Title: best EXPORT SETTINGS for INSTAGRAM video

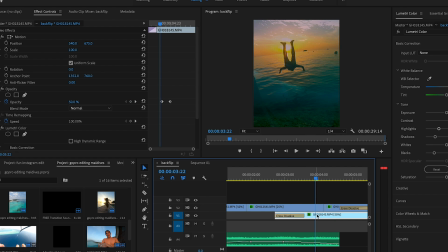493s
So I've pulled it right down, and now as that as that clip has reduced opacity, this one has gained opacity. So we've started from 0, this bottom clip, and it's faded in.
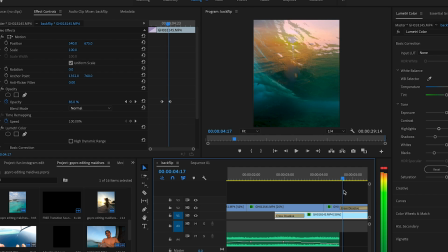510s
And then also here, you'll notice that the opacity of the bottom clip goes from 50 right up to 100. So there's like, rather than just adding cross dissolves, I'm also playing around with opacity.
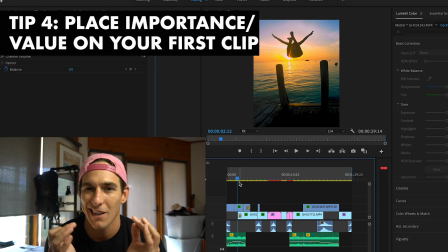521s
So that's something that you can just keyframe in. Now, the one thing that I think I try to do as best as possible with this particular, you know,
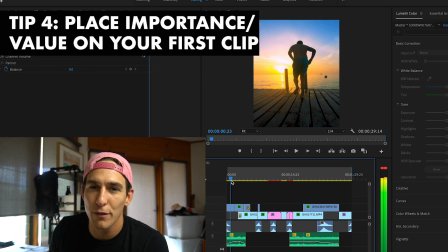528s
this opening scene was like, start with something colorful and engaging and, you know, emotion,
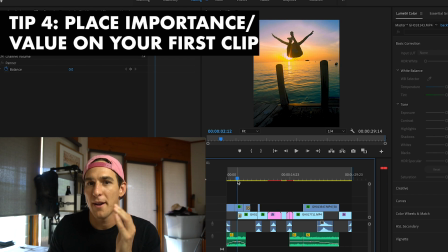534s
like not emotion, but emotion, like something moving.
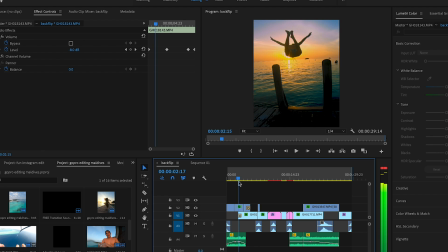537s
So I'm literally running off a bridge towards a sunset and flying out into the water. If that doesn't catch your attention, then I mean, God, you must have a really interesting life.
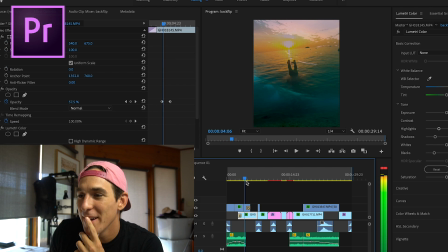550s
So, you know, we go into the water, but as soon as I hit the water, I wanted to make sure that like I followed up with a clip that had some kind of flow.
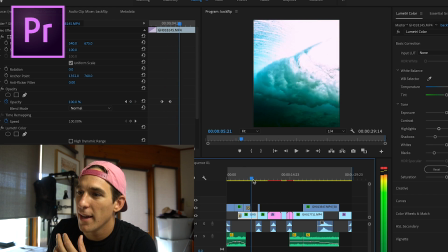560s
So I've used a wave. I was shooting with the dome on this clip, and that is literally just a wave which comes across the screen.
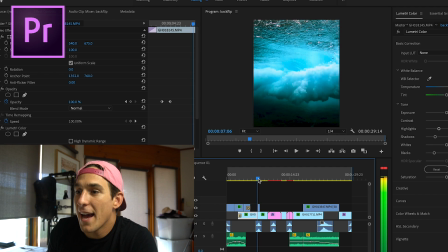567s
It wipes from left to right, and as the water subsides,
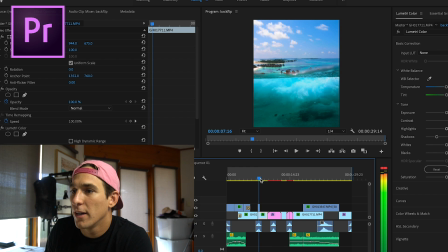572s
or as the dome comes out of the water, you'll notice that like it pulls down here.
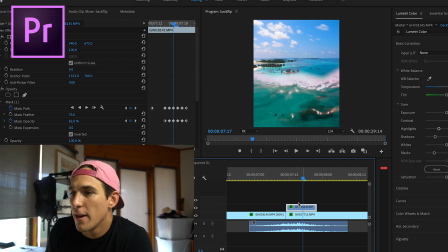579s
If I zoom in here and show you, this top clip has been keyframed as well.
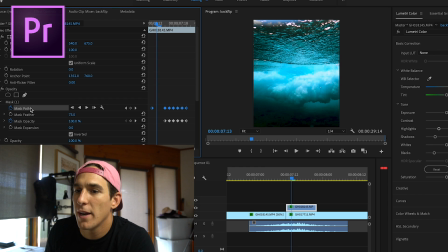584s
You'll see all these little keyframes, and what I'm keyframing here is I've created a mask. If I click on the mask, you'll see the path.
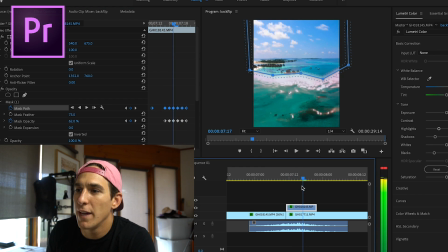590s
See how it just sort of, it reveals the clip underneath it. So I've got my drone clip sitting underneath, and above it I have the wave. The wave is like the water is coming over the lens of the camera, and basically as that's coming down, I'm just revealing the bottom clip.
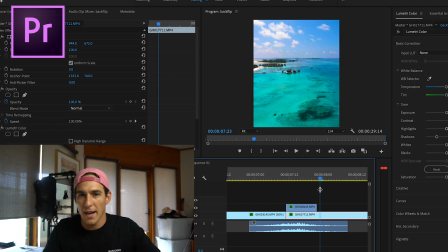607s
It's very simple, but I think it flows nicely. It's like I'm just using the, you know, the general flow.
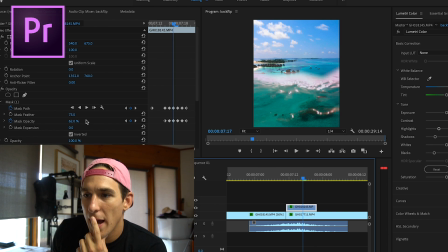612s
One thing I'll note in here is that I've also added some opacity to the mask.
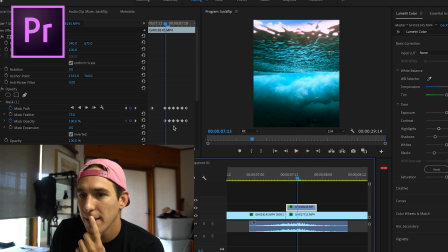618s
You'll see that, because if I didn't have these opacity keyframes on, it kind of just looked a little too harsh.
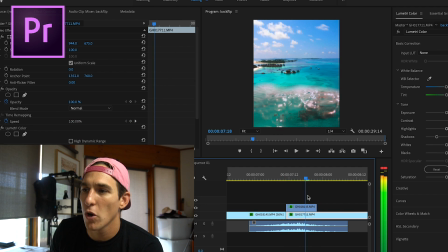624s
So just to make it a little more, you know, flowy, I added the opacity changes as well.
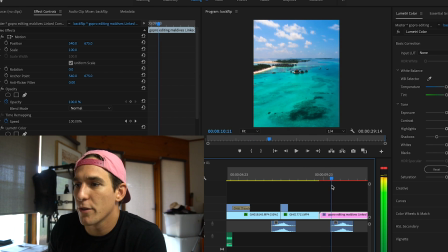630s
It goes from like 100% through. Moving into the third transition here, we have a zoom transition.
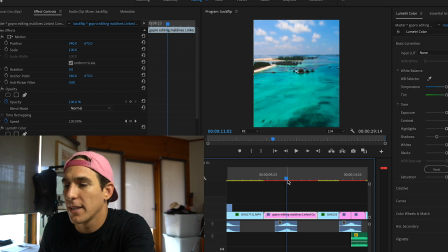639s
Now the zoom transitions, I showed you this before, but basically you're creating two clips and then you are going right click,
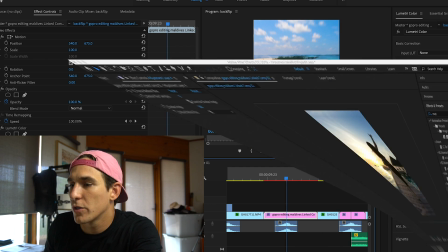647s
replace with After Effects composition. Once you've done that, that'll bring up your After Effects composition.
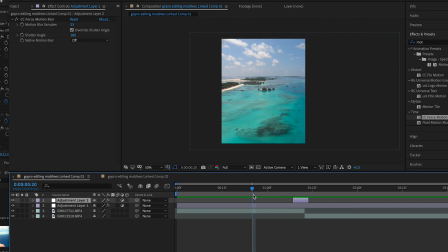653s
You know, we're in After Effects here. Now you can see these aren't color graded, but basically like what I've got is I've got the Baker, Easy Baker Toot, which is Baker tutorial, which I've just dragged and dropped. Again, I'll link his tutorial. I think you should watch that if you generally want to know how to zoom transition. Watch his tutorial. That'll teach you exactly how to do it. And also it'll teach you, it'll give you a link to where you can get this, plugin.
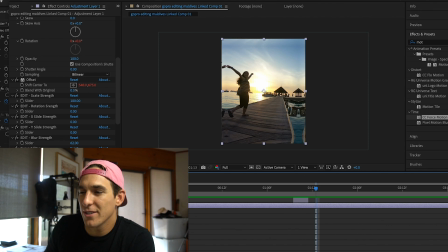682s
A little thing that I added to that transition just to try and give it a little bit more pizzazz,
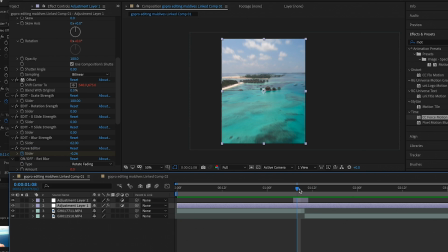689s
is this second adjustment layer. So I just created adjustment layer, right click, new adjustment layer, and I added some motion blur. That little up there is just motion blur, and it says blur samples 23. I just increased the sample size, it starts at 8, and it just makes it kind of flash in a little bit more. Audio. So you'll notice that with all these clips, I am adding these little audio sweepers. If I solo down here, if you guys want to get your hands on these specific audio samples, I have just downloaded a YouTube video. So the sample like quality is not that great, but it's effective for this kind of work.
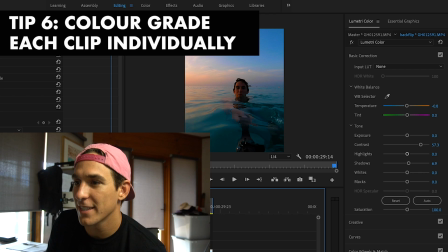730s
Link will also be in the description of that. Diving into color. So let's have a look at color. If you see over here on the right, we've got Lumetri color.